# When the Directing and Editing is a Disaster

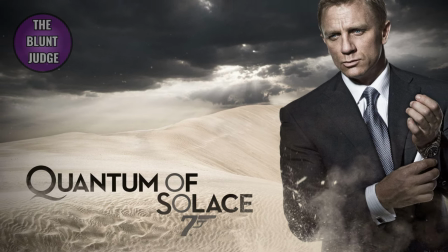(0:00)
Quantum of Solace was Daniel Craig's second James Bond film and it's widely considered to be complete garbage,
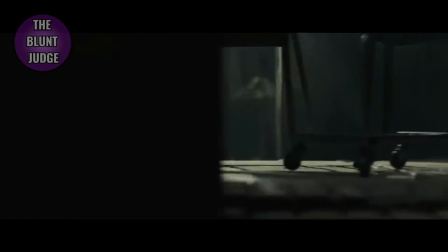(0:06)
but it's also a great example of how directing and editing can make or break a movie and that's what we will be analysing in today's video.
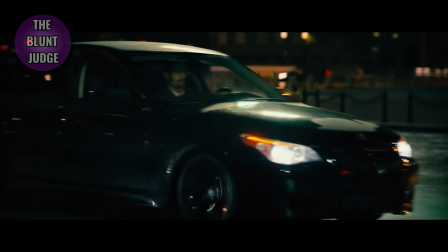(0:14)
Quick cuts are often found in modern action films these days, where rapid editing can create a sense of urgency and intensity.
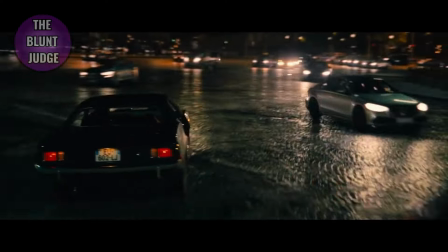(0:21)
This technique involves frequently shifting between shots, aiming to keep the viewer engaged by never allowing them to settle into any one perspective however this method
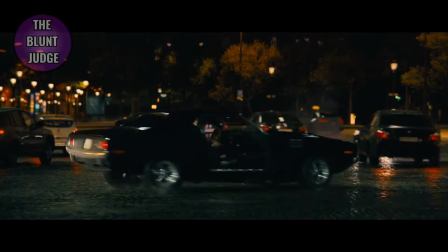(0:30)
requires a delicate balance when overused it can disorientate the viewer making it
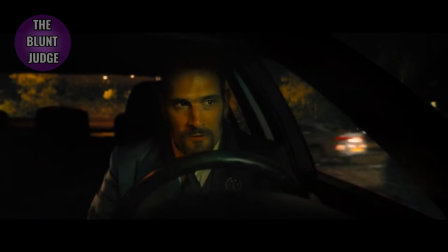(0:35)
difficult to understand what's happening and the overall flow of the action for example in the
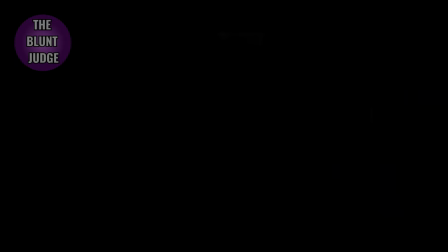(0:39)
car chase sequence at the beginning of quantum of solace james bond is being pursued
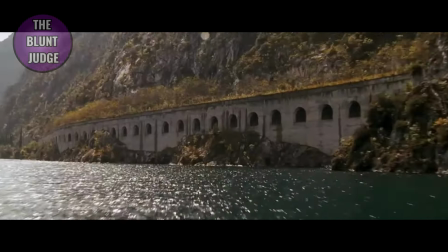(0:44)
the scene cuts rapidly between different camera angles close-ups of james bond's
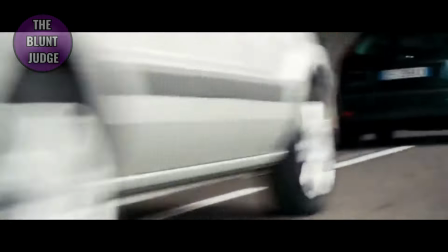(0:48)
face shots of the car tires skidding and the pursuers shooting their weapons at
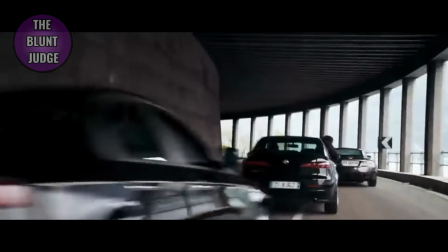(0:53)
james bond's aston martin and also wide shots of cars going through tunnels.
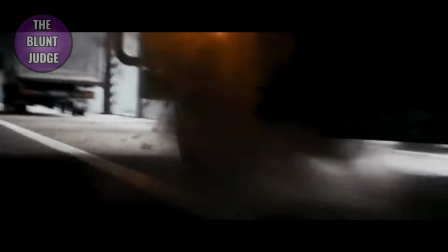(0:58)
Each cut lasts less than a second barely giving the viewer any time to comprehend what's happening before shifting to the next shot.
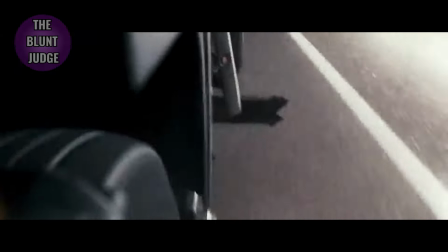(1:05)
While this pace may seem to convey chaos it ends up undermining the sense of spatial awareness.
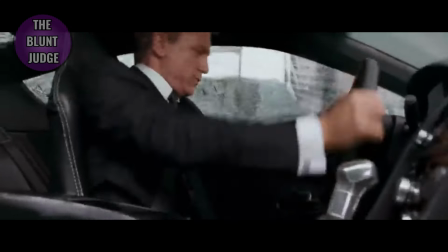(1:10)
The constant cutting makes it difficult for the viewers to track where Bond and the bad guys are.
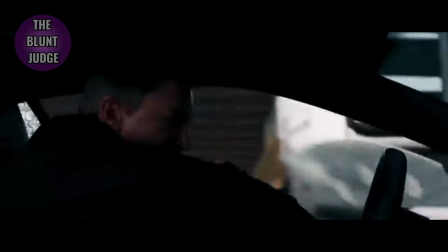(1:15)
Are they side by side a few meters apart? Is Bond managing to evade the bad guys or is he falling into a trap?
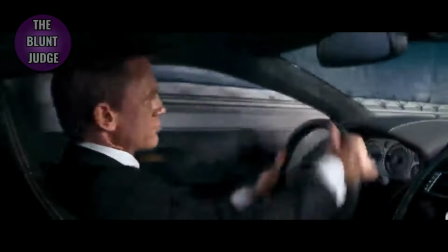(1:22)
Dunno. This confusion reduces the tension of the chase because the stakes are unclear.
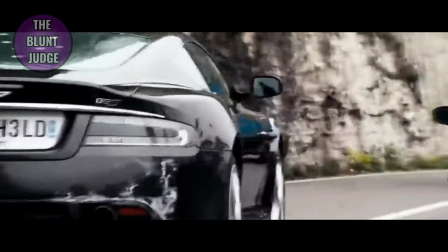(1:28)
In an effective car chase, the audience should feel the near misses and close calls,
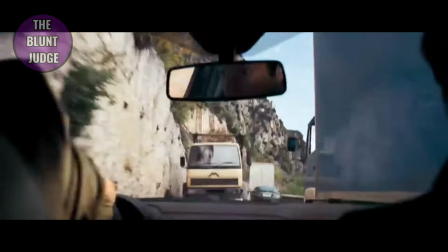(1:32)
understanding how Bond, or whoever the protagonist is, is manoeuvring through the danger.
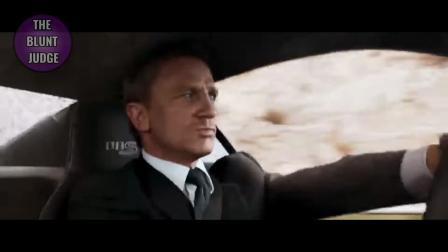(1:38)
Without this clarity, the scene becomes visually overwhelming, but also emotionally flat. A better example is the opening chase in Skyfall.
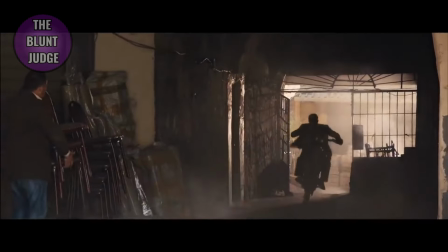(1:45)
It's great in using quick cuts while maintaining clarity. Here Bond is chasing a bad guy through tight alleys and across rooftops on a motorbike.
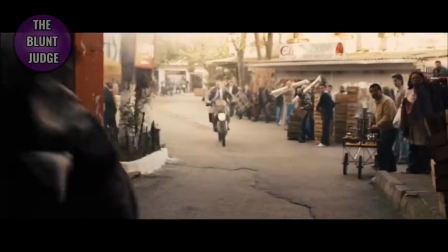(1:53)
The editing is fast, but the shots last just long enough to establish the geography of the chase.
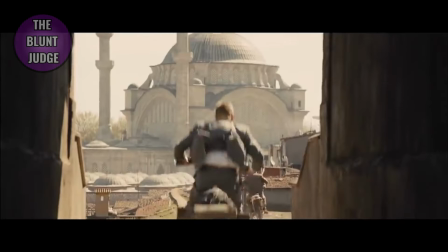(1:57)
When Bond chases the bad guy onto the rooftops, we see a wide shot that shows both him and his target,
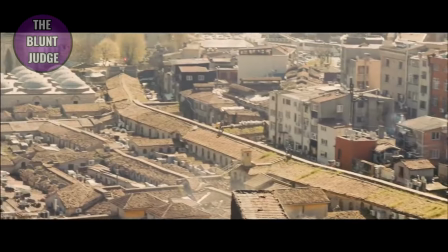(2:03)
then a close-up of Bond's determined facial expression, and back to the wider view as Bond continues to chase him.
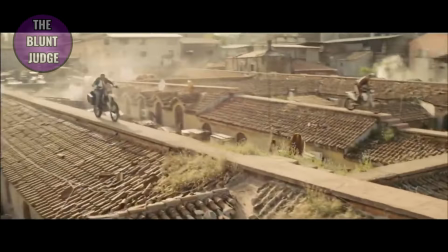(2:09)
This scene from Skyfall succeeds because each cut builds on the previous one,
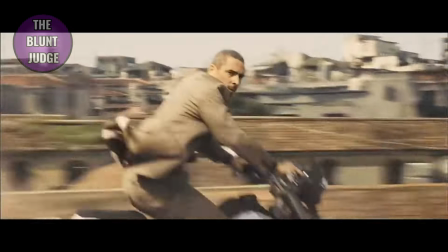(2:14)
providing a sense of continuity that allows viewers to keep track of where Bond and his enemy are.
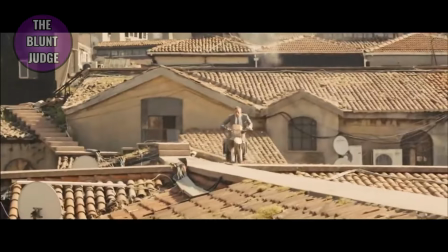(2:19)
The sequence balances close-ups with wider shots, ensuring that while we get the intensity of Bond's focus, we never lose sight of the larger chase.
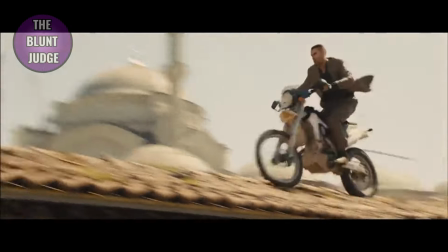(2:27)
As a result, the scene is both thrilling and easy to follow, making it more engaging for the audience.
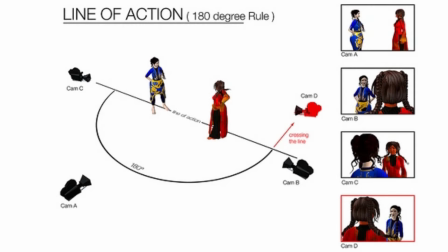(2:33)
Now, I want to talk about the 180 degree rule, which is a fundamental principle in filmmaking, and it suggests that the camera should stay on one side of an imaginary line while filming a scene.
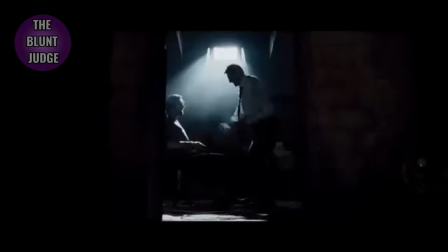(2:43)
It helps to maintain spatial consistency and orientation for the viewer.
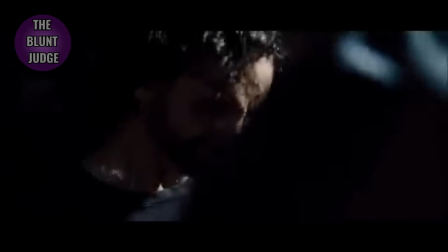(2:47)
When followed, it ensures that the characters remain orientated in the same direction relative to each other,
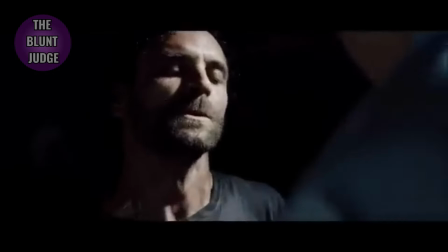(2:53)
preserving the audience's understanding of the scene's geography or layout.
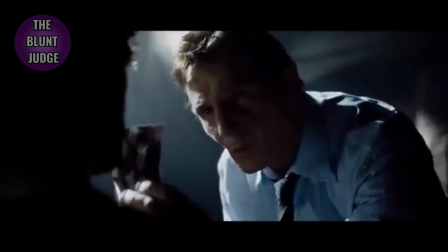(2:57)
Breaking this rule can be used stylistically, but often results in confusion if it's not handled correctly.
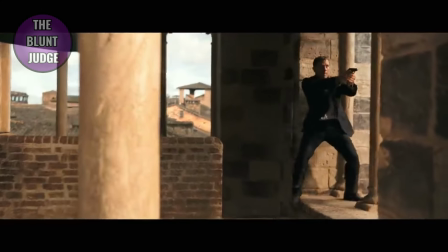(3:03)
For example, during the scene where Bond fights a bad guy in Sienna, there are moments where the 180 degree rule is broken.
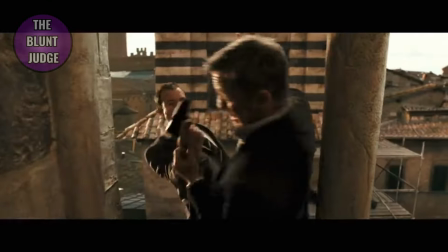(3:09)
The perspective suddenly shifts, flipping the direction that each character is facing without an establishing shot that reorients the viewer.
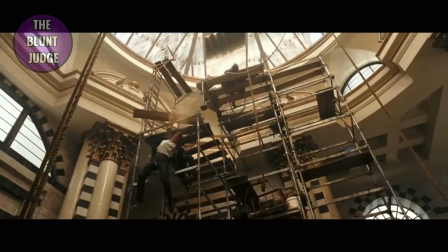(3:16)
At one point Bond might be seen facing left in a medium shot and in the next cut he appears to be facing right,
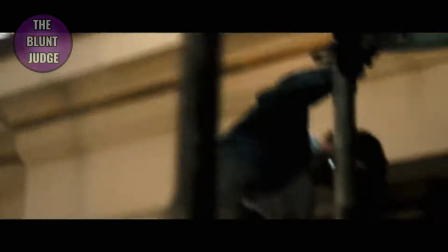(3:22)
which disrupts the audience's spatial understanding of their positions relative to each other, and it doesn't help the viewer in that this fight scene is so quickly cut together.
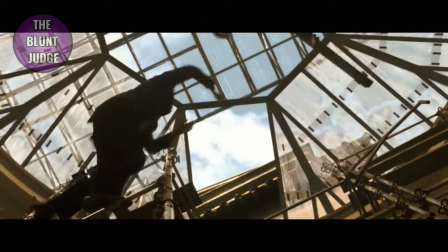(3:30)
By breaking the 180 degree rule without a clear purpose or an establishing shot to help the viewer adjusts,
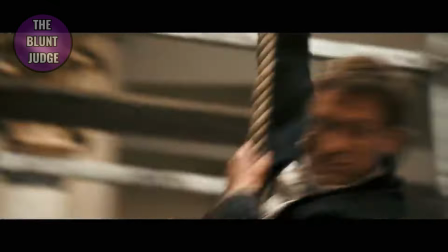(3:36)
the film disrupts the audience's understanding of where Bond and the bad guy are in relation to each other.
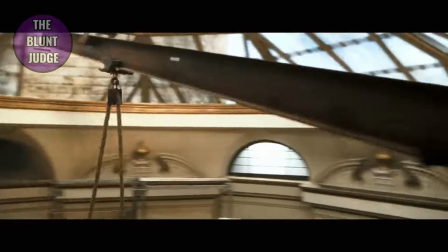(3:41)
This kind of disorientation can be effective in some films, like when the goal is to unsettle the audience,
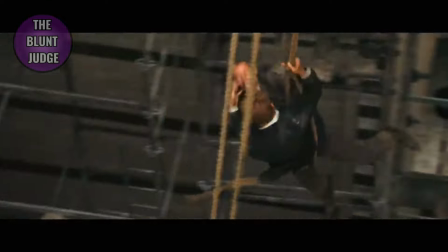(3:46)
but in an action film or a fight sequence like this, it more often than not frustrates the viewers by making the scene hard to follow.
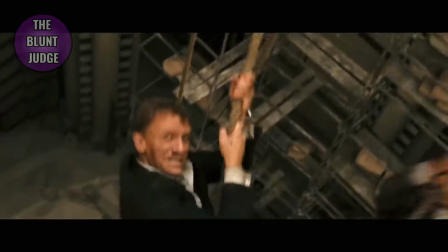(3:53)
The fight sequence loses clarity and with it the emotional investment of Bond's struggle.
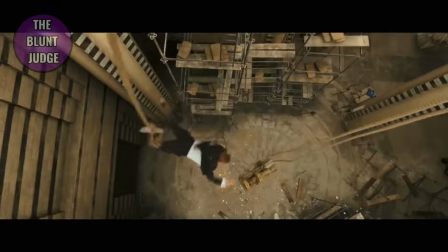(3:58)
Viewers become more focused on figuring out where the characters are rather than engaging with the tension of the fight.
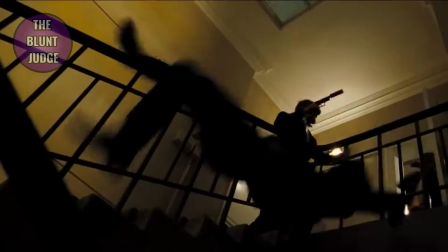(4:04)
Compare this to the stairwell fight in Casino Royale where Bond and Vesper are attacked by two bad guys.